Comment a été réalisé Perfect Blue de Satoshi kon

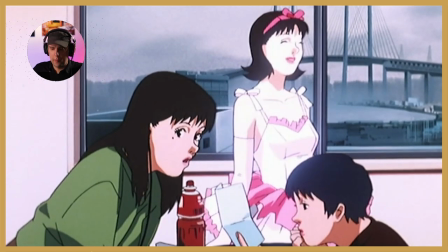[0:00]
Là, on a la réaction de ses copines et la réaction aussi du double de Mima. On note que le double est parti.
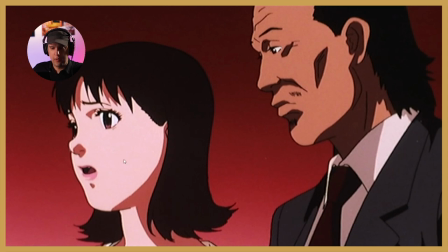[0:08]
On revient sur Mima, donc là c'est un cut réaction sur Mima en elle-même. Et ce plan-là est très surprenant. Amis réalisateurs et signifiles, bonjour, vous êtes sur Cut.Vu. A l'occasion de la sortie de Mario Bros, je me suis dit que ce serait intéressant d'étudier un film d'animation. Et quoi de mieux que Perfect Glue de Satoshi Code ? film je me suis dit que la scène qui serait pertinente à analyser serait la scène où Mima poursuit son double c'est ce que nous allons voir tout de suite
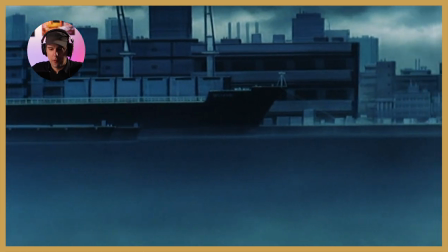[0:39]
c'est vraiment plus alors avant de commencer nous allons remettre
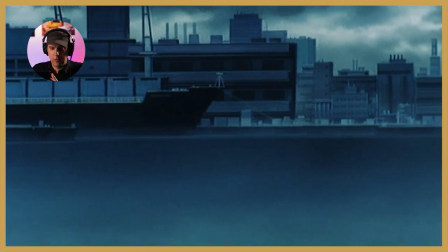[0:44]
un petit peu dans le contexte vous savez il arrive parfois qu'on
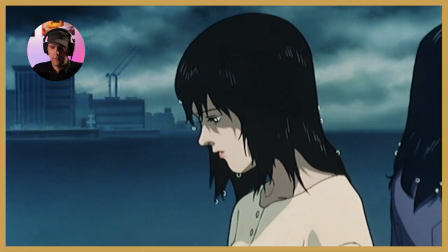[0:48]
éprouve cet étrange sentiment c'est en fait une sorte de dédoublement de la personnalité dédoublement de la personnalité donc là on est complètement dans la thématique,
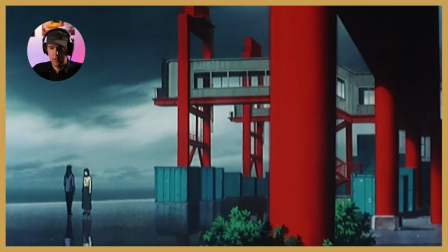[0:56]
nouveau plan large, donc on
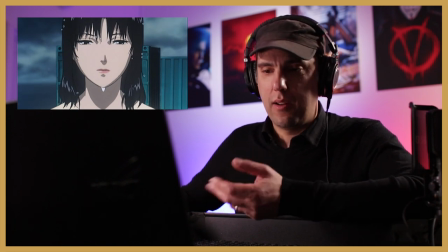[1:06]
a la sensation véritablement qu'elle parle directement à notre personnage principal,
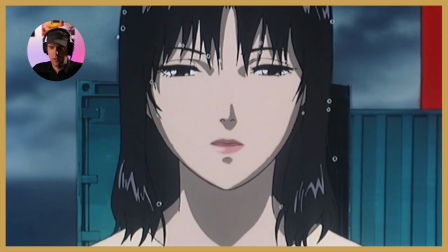[1:11]
voilà, alors une main qui semble jaillir de nulle part, qu'il a fait sursauter.
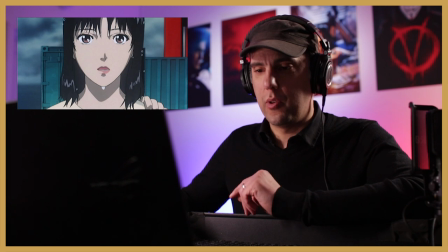[1:20]
Très important parce que, justement, ça fera sens plus tard.
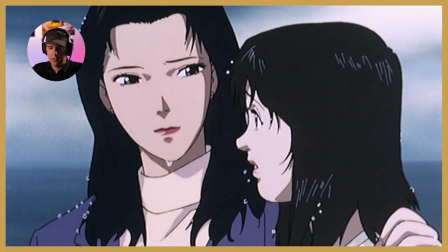[1:25]
Elle se tourne donc, on comprend que c'est la personne juste à côté d'elle et qu'on pense être donc un docteur.
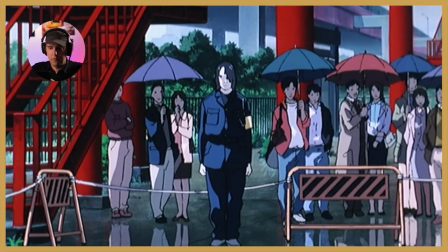[1:37]
Elle voit le fameux criminel, le futur criminel qui est juste en face. On note qu'il est bien au centre, entre deux parapluies. Voilà, resserrement, c'est un cut dans l'axe.
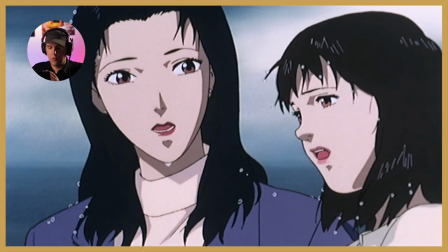[1:51]
On la voit qui regarde réaction, donc cut réaction sur la vue de ce personnage qui est hostile.
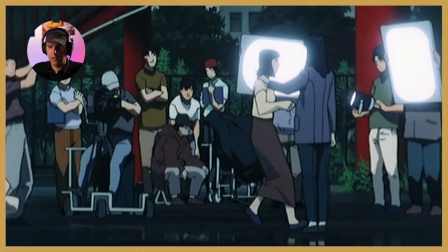[2:00]
On a un cut, et là, regardez, on a un 180 degrés.
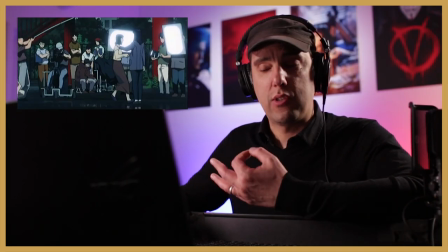[2:03]
Elle a basculé complètement dans l'autre sens, de façon à montrer la stupeur qu'elle a en découvrant ce personnage-là.
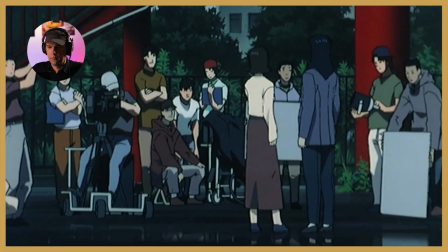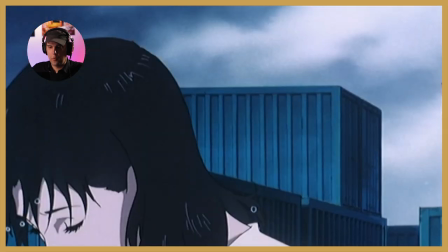[2:18]
Voilà la comédienne qui se plaint, on resserre, on note qu'il y a de nouveau un retournement,
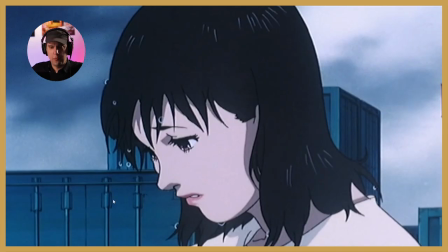[2:25]
c'est à dire qu'elle a conservé le positionnement à gauche, mais en fait en se redressant, elle bascule à droite,
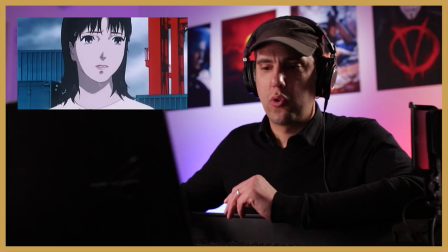[2:33]
ce qui est assez subtil, c'est une sorte de 180 douces, et là quand elle se retourne, pour regarder,
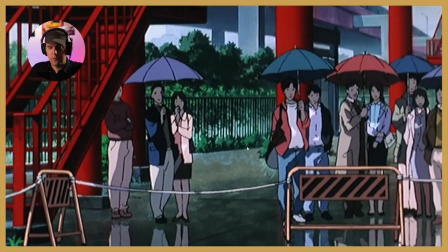[2:41]
le mec n'est plus là, entre les deux parapluies il n'y plus rien et il ya un espace vide on se dit il y avait quelqu'un ici et ben il n'y est plus où est-il mystère
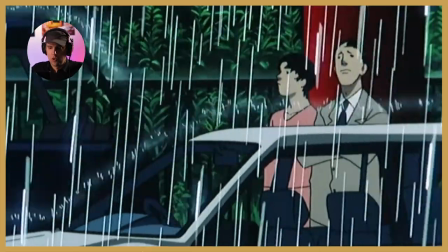[2:51]
ce plan donc il ya un plan de façon à donner un
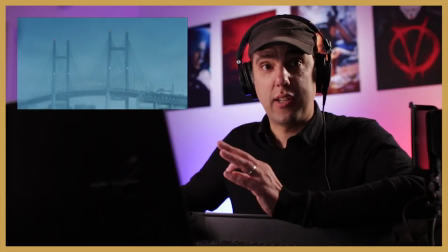[2:55]
peu le contexte et là nous allons attaquer la grande scène bien
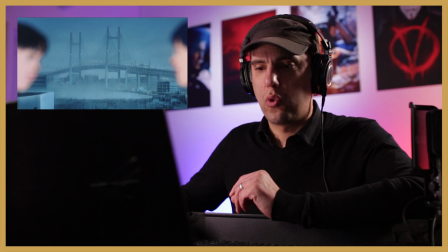[3:01]
que des pluies torrentielle s'abattent sur notre pays le soleil brille toujours sur notre radio plan qui est une sorte
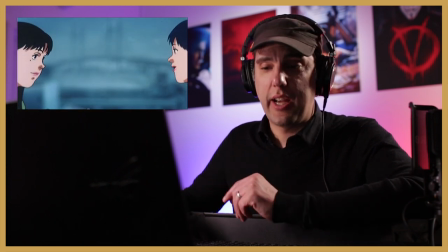[3:07]
de travelling arrière
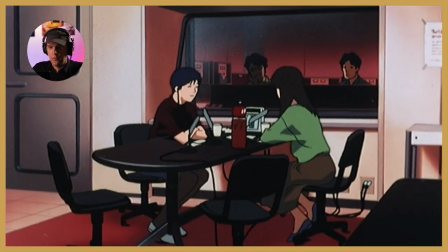[3:12]
c'est une contextualisation voilà là on voit nos deux personnages qui sont en train de parler à la radio on comprend que c'est une scène qui se fait en parallèle de notre personnage principal
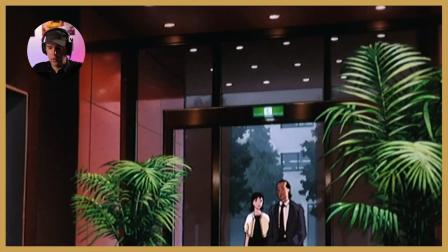[3:24]
voilà mima qui arrive donc avec son producteur donc ça
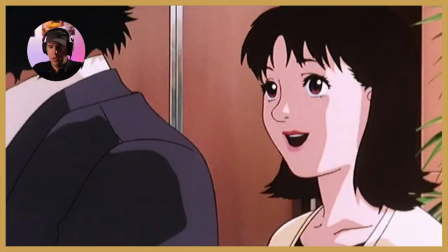[3:30]
c'est notre plan d'exposition on a un raccord mouvement avec sa réaction.
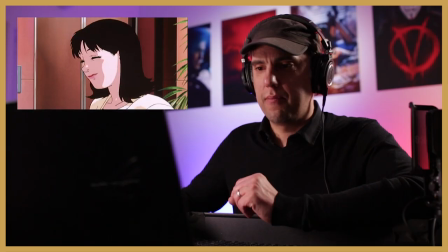[3:35]
Donc elle est particulièrement contente. Mais elle a une forme d'anxiété parce que dans le film,
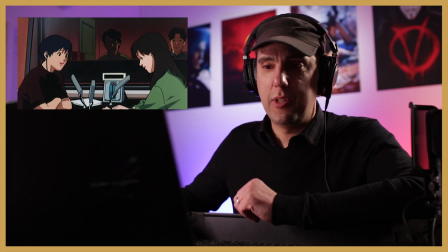[3:42]
elle appréhende de revoir ses amis vu qu'elle a quitté un peu salement le groupe.
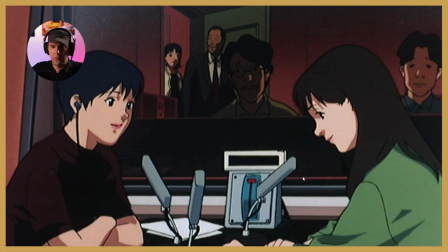[3:54]
Voilà donc là c'était un raccord en parallèle de nouveau. Là on a Mima qui rentre à l'arrière.
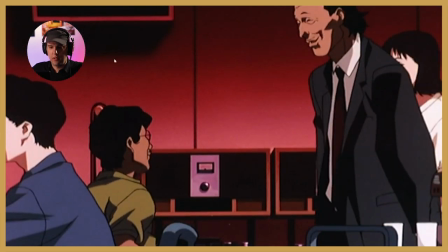[4:02]
Là, on les voit arriver, donc on comprend que c'était dans une vitre, en réalité.
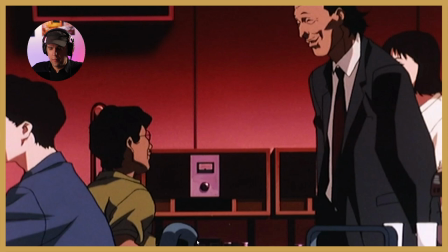[4:08]
Là, on voit qu'il y a un raccord qui est un peu étonnant, c'est-à-dire que quand on va le regarder tout de suite,
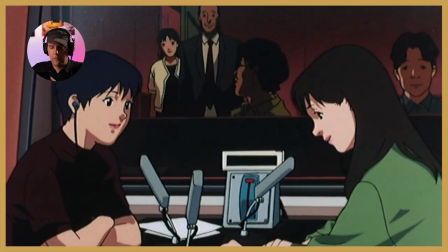[4:14]
on les voit rentrer, on s'attend à un raccord de mouvement avec eux qui rentrent directement dans le plan,
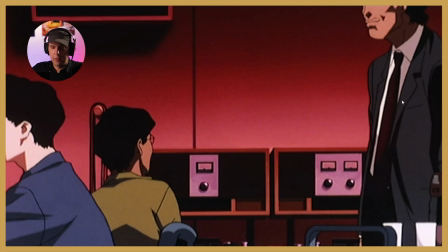[4:19]
mais en réalité, le plan est complètement vide au début, enfin, il y a ces personnages-là qui sont là, mais le directeur rentre en premier,
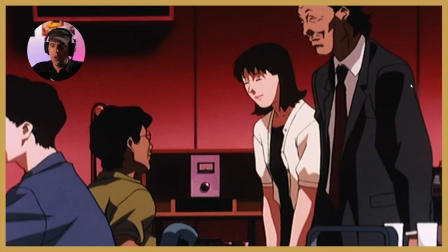[4:26]
et Mima fait une... Une rentrée masquée derrière le directeur.
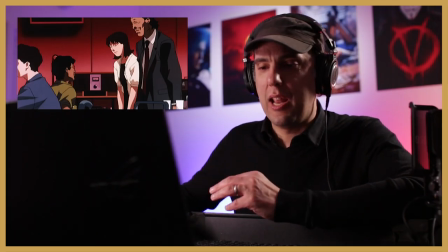[4:33]
Comme si elle voulait se cacher. Comme si elle n'est pas non plus impatiente de rentrer.
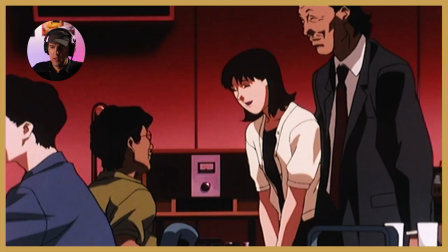[4:39]
Parce qu'il y a une inquiétude, une appréhension. Elle redresse le visage.
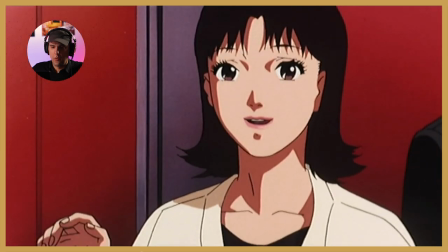[4:46]
Elle va pour redresser la main pour saluer ses amis. On a un raccord mouvement. Qui n'est pas directement un raccord point de vue.
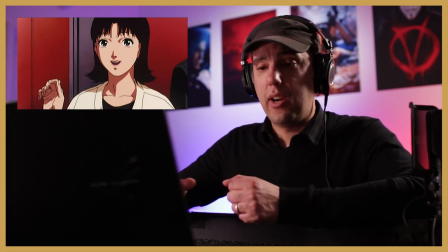[4:53]
On s'attendait à un raccord point de vue. Et en réalité, Satoshi Kon raccorde sur la main.
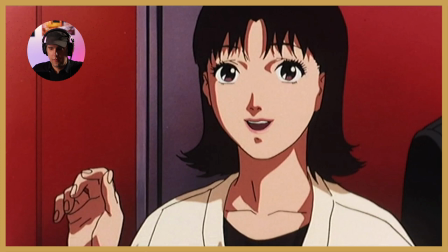[4:59]
Pour quelle raison fait-il ça ? Pour ménager le cut.
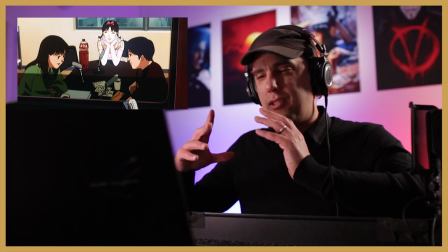[5:05]
Et ce cut-là, c'est-à-dire que là, ça intensifie ce qu'elle voit.
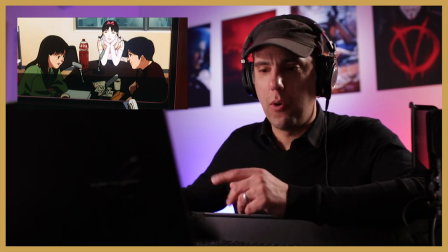[5:11]
Ça crée un mini suspense, en fait. On se demande ce qu'elle va regarder, et là, on comprend qu'elle regarde le double de Mima, entre ses deux amis.
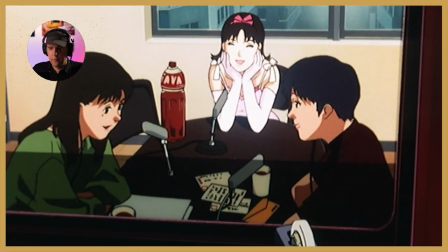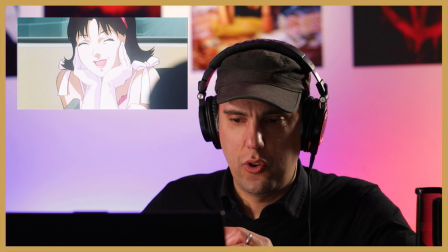[5:24]
Cut dans l'axe. Alors ce raccord est étonnant parce qu'il a un double intérêt en fait ce raccord.
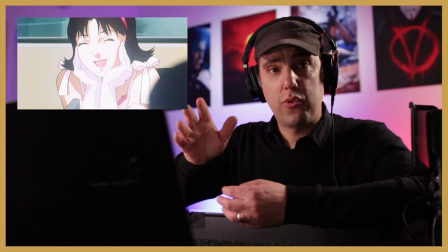[5:30]
D'abord une, il permet d'aller dans la direction de la concentration de Mima. Mima voit ce personnage qui est là entre ses deux amis.
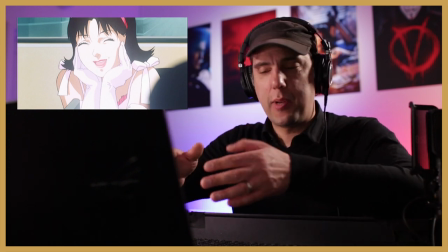[5:37]
Donc forcément le point d'intérêt c'est ce personnage là. Donc c'est normal qu'on raccorde dessus.
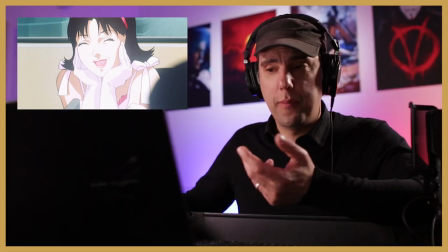[5:42]
Et à la fois ça laisse sous-entendre comme si ce personnage là avait des intentions propres. Et comme si en fait elle faisait ça pour narguer notre personnage principal.
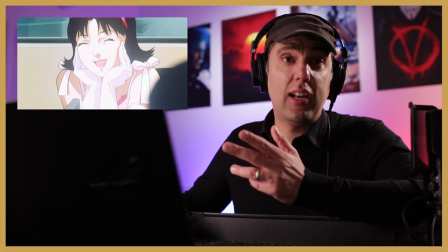[5:51]
Comme si elle était là pour faire genre, elle est désinvolte et qu'elle-même réagissait.
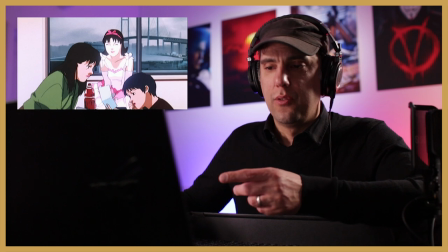[5:59]
Elle recule et percute en fait le directeur, son manager. Donc ça c'est une astuce simple pour laisser sous-entendre qu'il y a un malaise.
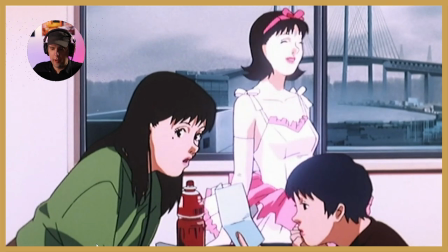[6:08]
Là on a la réaction de ses copines et la réaction aussi du double de Mima. On note que le double est parti.
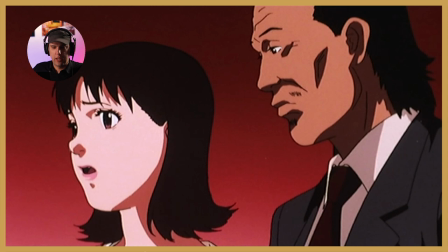[6:16]
On revient sur Mima, donc là c'est un cut réaction sur Mima en elle-même.
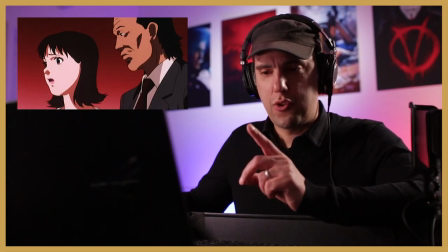[6:21]
Et ce plan-là est très surprenant, parce que là, on se dit,
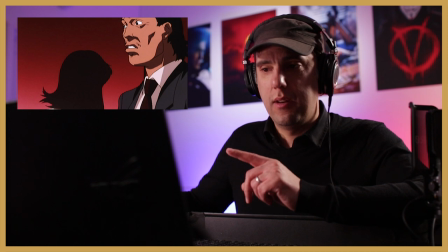[6:27]
Mima part, parce qu'a priori, elle a honte.
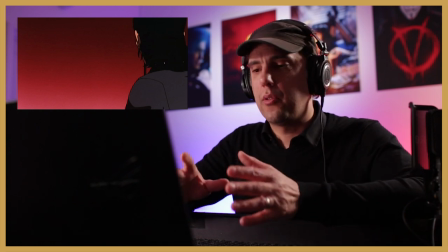[6:32]
Elle vient de voir ses copines qui viennent de la griller en train d'être gênées, d'avoir percuté le manager, c'est un peu nul.
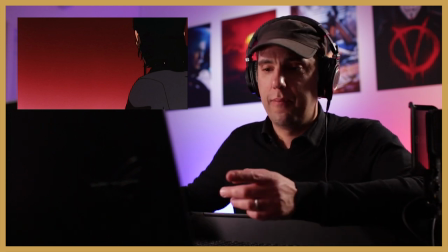[6:39]
Donc on se dit, elle part, parce qu'elle est gênée. Mais on va comprendre en réalité que ce plan a un double sens.
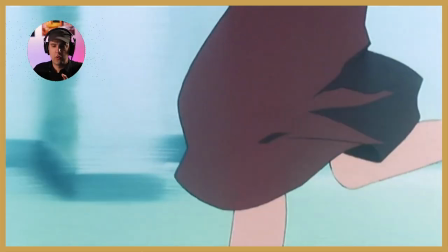[6:45]
on a une ellipse on est dans un autre lieu on est une autre lumière et on a
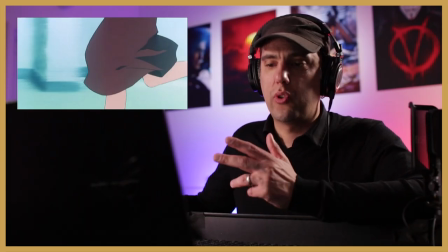[6:51]
un plan sur des gens qui courent donc on en déduit que c'est les jambes de mima mais on n'en est pas convaincu
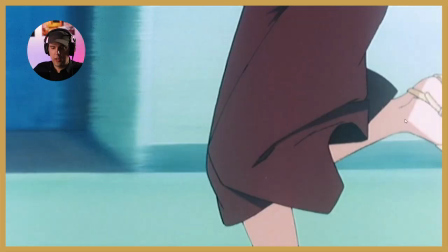[6:57]
on note aussi que le plan va de droite vers la gauche alors que mima lorsqu'elle est partie elle est partie de gauche vers la droite
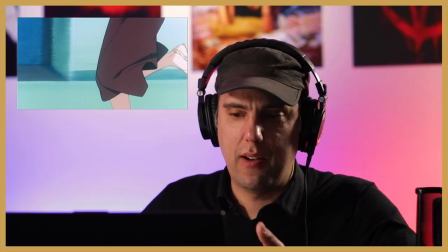[7:04]
donc on a une sorte de 180 adouci parce que déjà on n'est pas on n'est pas sûr que ce soit véritablement mima mais on a
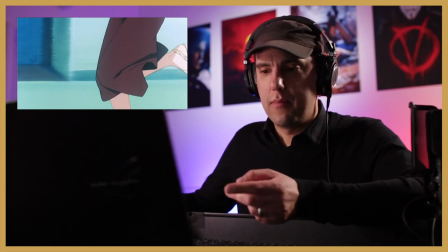[7:10]
l'impression qu'il ya un aller-retour on va comprendre pourquoi.
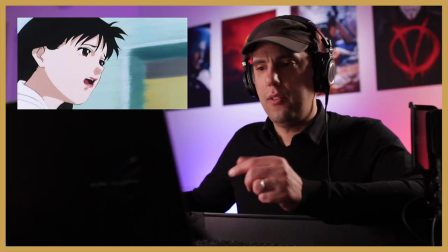[7:15]
Là on a de nouveau un 180 degrés, c'est à dire que là c'est Mima, donc on la voit partir donc là maintenant de gauche vers la droite,
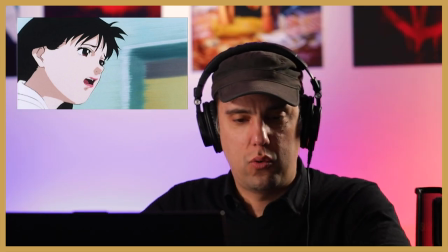[7:22]
donc on se dit tiens mais pourquoi va-t-elle droite vers gauche puis gauche vers droite ?
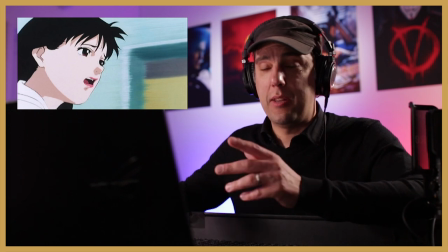[7:27]
Déjà ça laisse sous-entendre que c'est confus, on sait pas exactement où ça va mais c'est pour traduire l'état d'esprit, l'état d'esprit de Mima à ce moment-là,
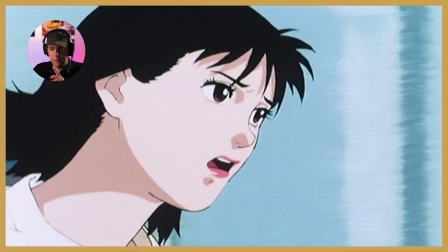[7:35]
elle ne sait plus où elle en est. Vous avez vu aussi l'effet de pompage,
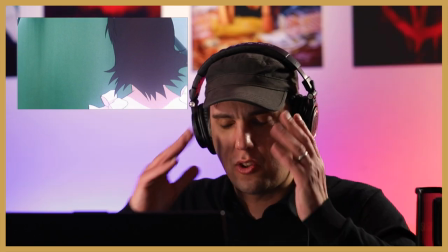[7:39]
il y a un effet de pompage justement pour donner l'impression que comme si elle avait les tank qui lui frappait comme ça le crâne et là
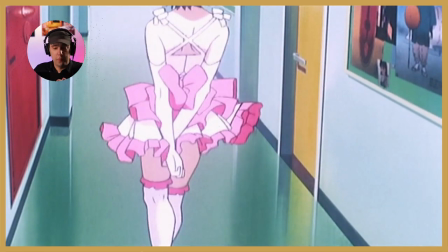[7:45]
on a un plan en plongée sur le double de Mima qui vient d'arriver donc là on se
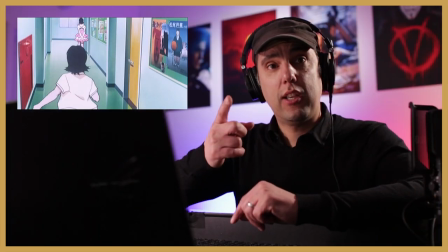[7:50]
dit ok où est-elle et on comprend que en réalité c'est Mima qui lui court après donc ce qu'on avait cru au démarrage comme étant une
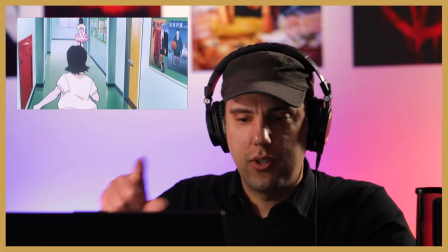[7:59]
fuite de Mima en réalité elle lui court après c'est à dire que si vous regardez l'enchaînement des plans émotionnellement au démarrage on a
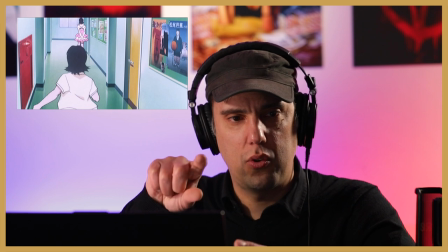[8:07]
la sensation que c'est par honte qu'elle part mais quand on le revoit en sachant qu'elle la poursuit, on comprend pourquoi parce qu'elle avait vu le double qui partait.